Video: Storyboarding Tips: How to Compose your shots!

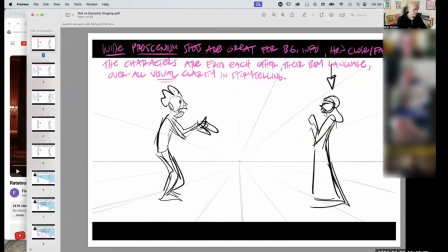[0:00]
Can you see this PDF right here? Cool. Thank you. Thank you.
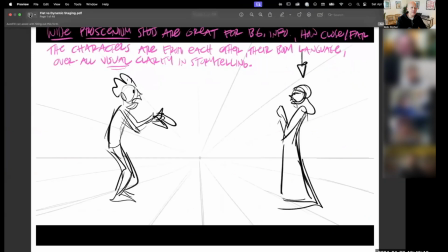[0:05]
A lot of head nodding going. Good. So this is actually based off of No Reservations.
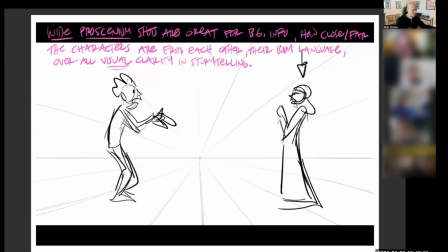[0:11]
And that is my French accent. Thank you very much. I got a little smile there from Elise. All right, so ready to go? Here we go. Let's talk about staging. And this is a great, I swear to God, I really want you guys to try this in your own time. Give yourself a story prompt. It could be anything.
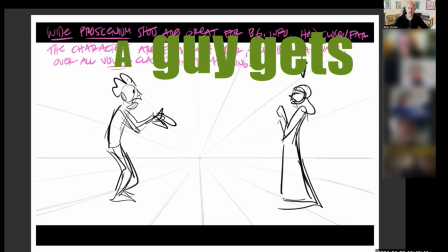[0:29]
Think about it like a man chases a dog, or a guy gets on a bus and he doesn't have money for the till.
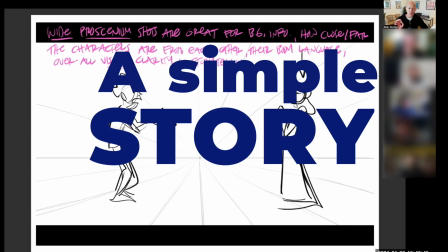[0:36]
And just think of a simple story prompt where there's a little bit of a conflict.
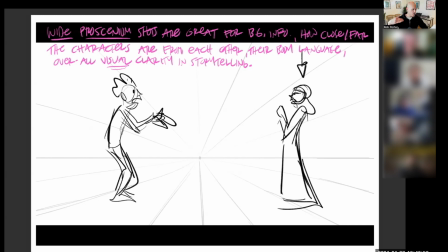[0:40]
Person opens refrigerator and a monster jumps out of the refrigerator. Give yourself a prompt, a very simple prompt with a conflict,
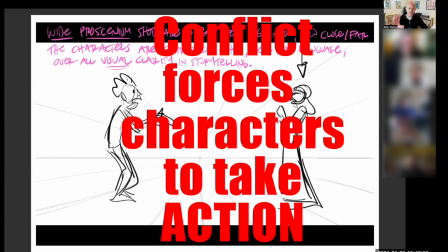[0:47]
and then stage it in the most generic proscenium staging ever to put down the main ideas.
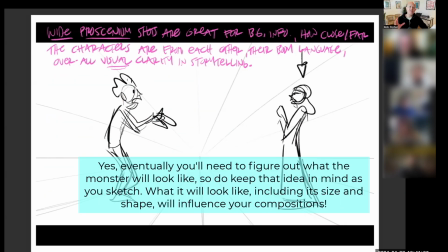[0:54]
Don't worry about what the monster looks like. Just stage it in the most basic area and then figure out creatively where you put the camera afterwards. This is a great, great
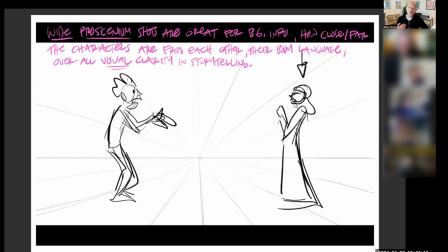[1:05]
experiment and learning tool to understand in all the different places you can put the camera to make your staging more dynamic and more interesting. So we have wide proscenium shots are great for background information, how close or far the characters are from each other, their body language, overall visual clarity and storytelling, okay?
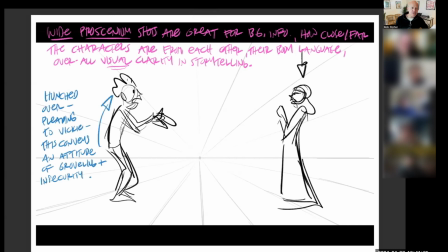[1:24]
So we have a character that's hunched over, pleading to Vicky. This conveys, and I call the female character Vicky in the story, it conveys an attitude of groveling and insecurity. This is more character body language. We have her arched back, leaning away. Body language conveys confidence and I don't care type of attitude.
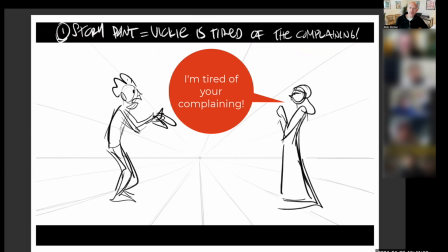[1:44]
And we have a story point. Vicky is tired of the complaining, meaning he's like, I just need to take a shot.
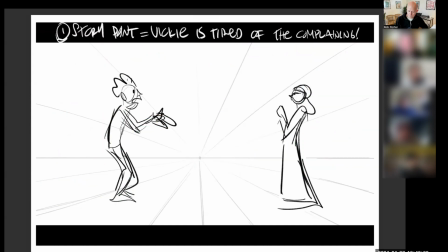[1:50]
I don't understand this reservation thing. It's like blah, blah, blah, blah, blah. She's tired of it. So how can we more effectively see her expression? That's the story point. If she's tired of the complaining, how can we tell the story point better than this shot?
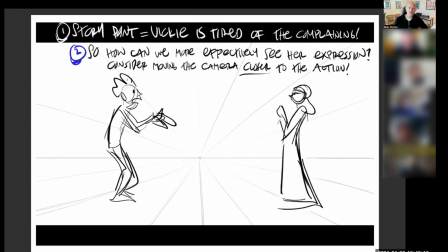[2:04]
And this shot is a good way to start, but it's not giving us all the information. So how about consider moving the camera closer to the action?
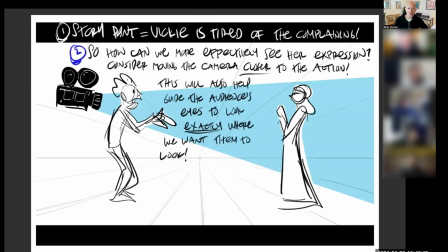[2:12]
So we'll put the camera over his shoulder, and this will also help guide the audience's eyes to look exactly where we want them to look. And another way to think about this is, how can we more clearly see how she's feeling? Does this type of staging allow for us to see how she's feeling in this wide proscenium shot?
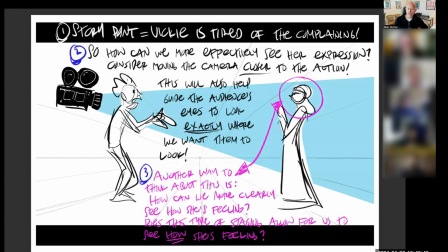[2:32]
Does it allow us to see that? These are the questions we have to ask ourselves when we're boarding. Am I being as clear as I can in my visual staging so that I am conveying the emotions of our characters as best as they can be told and as best as they can be viewed by our audience? Am I doing the best I can?
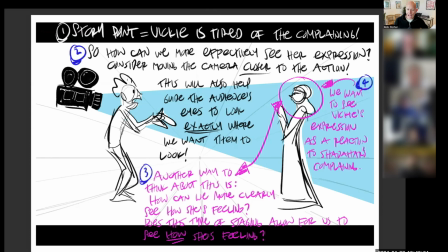[2:52]
We want to see Vicky's expression as a reaction to Shadahar's complaining. So a possible solution is to move the camera to an over-the-shoulder shot.
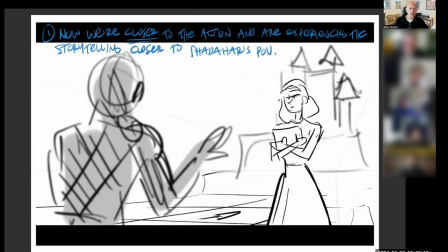[3:05]
And now we're closer to the action and are experiencing the storytelling closer to our hero's point of view. And look, we're also more focused on where to look. He's in soft focus, so we're only seeing him from the back.
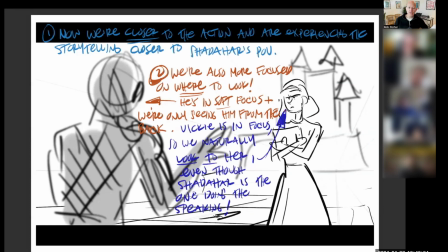[3:21]
Vicky is in focus, so we naturally look at her, even though Shadowheart is the one doing the speaking. Because again, what's the story point, everybody? We want to see her reaction to his whining about not being given an opportunity to take a clear shot at the king because he didn't know about what?
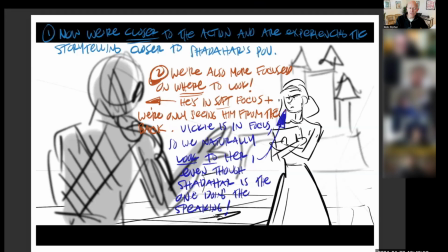[3:40]
He didn't know about the reservation system. And we need to see a reaction. So this is a better angle to tell that story point. We get to more clearly see how Vicky is feeling with the camera right here. So a shot like this can help a lot. And it's much more dynamic. And this is something we've talked about before.
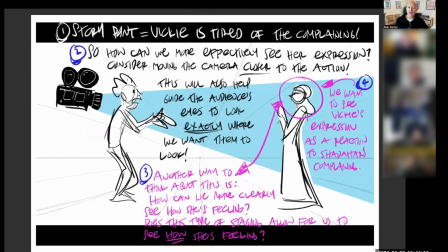[3:58]
The difference between this shot here is that we are wide and we're neutral and we're not telling anybody's particular story. What we are getting great information from this is the background information.